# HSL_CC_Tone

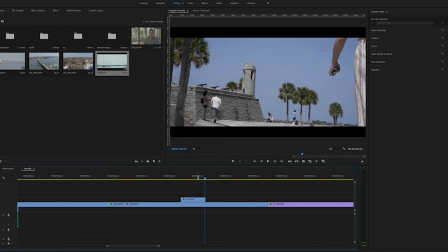(16:35)
And I color corrected. I didn't denoise anything or anything like that, but I went in there, I bumped up the saturation on her eyes a little bit.
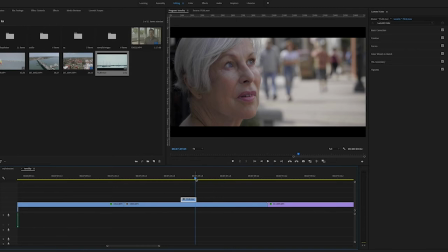(16:46)
I went in there and I adjusted her lipstick. That was kind of realistically what her lipstick looked like.
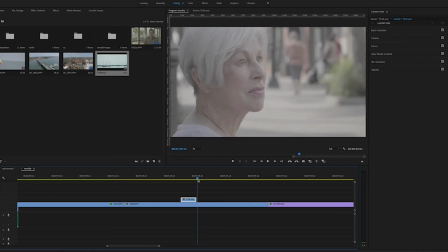(16:53)
And then I did my best to even out her skin tone,
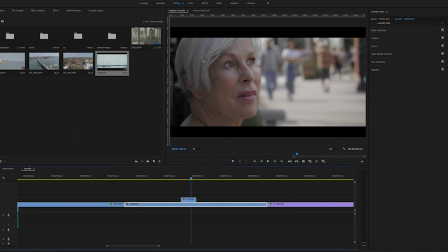(16:59)
and then some of it was kind of spilling onto her white hair, and so I got rid of that as well within HSL secondary. I probably put several layers onto this, and this is just a good quick grade to show the client. Okay, y'all, let's talk about tonality. So this doesn't just come into play after color grading and that sort of thing. But a little bit of it does in the sense of color depth, what we're going to talk about in a second. So tonality is essentially kind of like the lights, the highlights, the shadows, the midtones
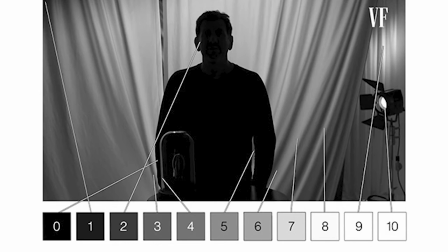(17:38)
of a frame, and you could really determine that if you kind of grayscale everything out.
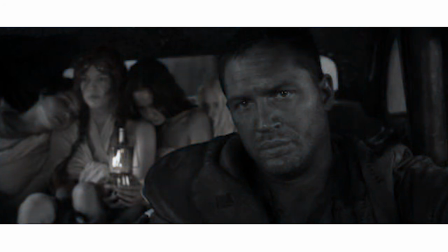(17:45)
You have a lot of contrast within the frame, bringing a lot of depth into that.
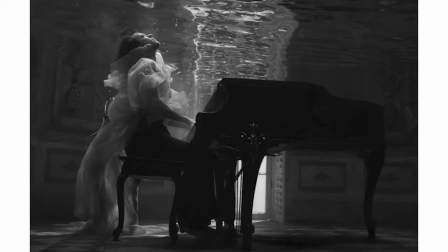(17:51)
And sometimes you don't want that. Sometimes in the commercial world, you just want to make everything look flat and beautiful.
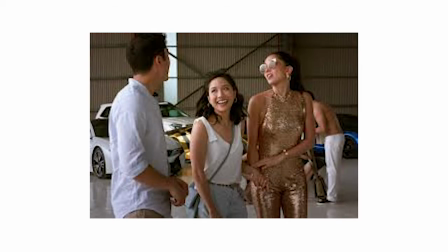(17:56)
So that's kind of one way to achieve tonality, is actually through lighting your film.
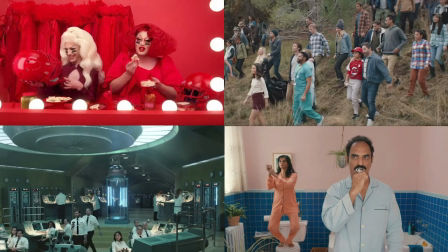(18:02)
You're also using color. And so color adds even more depth to your frame. You think of like progressive, white walls, white apron,
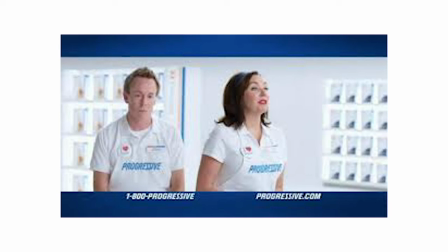(18:14)
sterile sort of look to it, and then all of a sudden you have like Flo with that pop of blue, and then she has like red lipstick and that sort of thing. And so you kind of have those pops of color which add a little bit more depth to it.
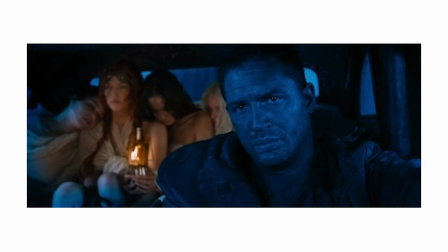(18:28)
You have the tonal range of things like Mad Max,
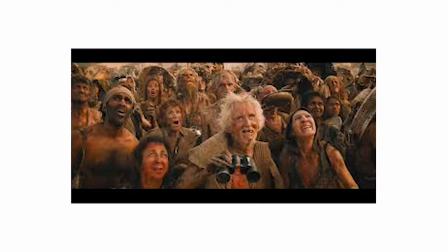(18:33)
but within that orange range you have light orange and then you have dark orange.
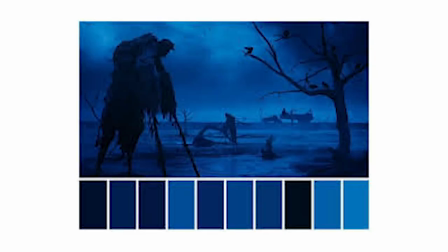(18:38)
And then with Amelie you have a good tonal range in color because it's very
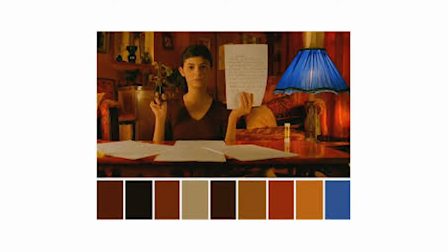(18:43)
contrasting colors on the opposite sides of the color wheel.
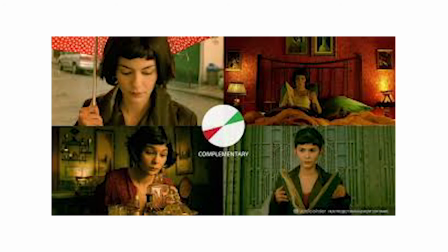(18:47)
So if you even dissect any film and then you kind of take it and you grayscale it out, essentially like desaturate it,
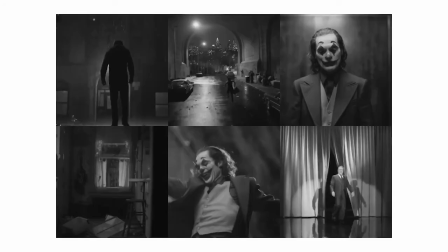(18:54)
you can see the tonal range of each frame. And then when you add back in the color, you can also see the tonal range of the color. So from like light blue to dark blue, or light orange to really, really dark orange. And this is all extremely subjective. What is color in one culture with the meaning of it in one culture is completely different in another. So just kind of think about it artistically rather than like technically, where you have to abide by certain guidelines. Really go with how you're feeling out the film. To demo this, I just did a really quick shot in a bedroom, light coming in through the window, slightly hitting the person's face, and then
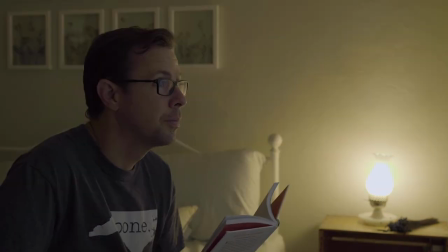(19:54)
changing it from a white balance of 5600 to 3200 and emphasizing different lights, my
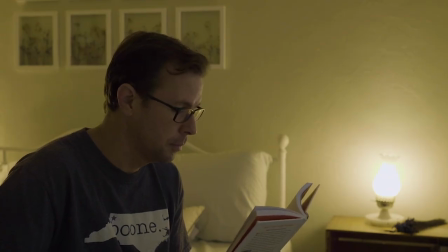(20:02)
side kind of nightstand lights turned on to give you sort of different feels to the same character, essentially. So everything that we've talked about today, secondary color correction and grading, it's all there to kind of evoke emotion and evoke a feeling for our audience. That's what we're essentially doing as filmmakers. We're bringing them into this world that we've created or that we're capturing if we're doing documentary style. And we are hoping that they connect with these characters that we create because we're giving out a message.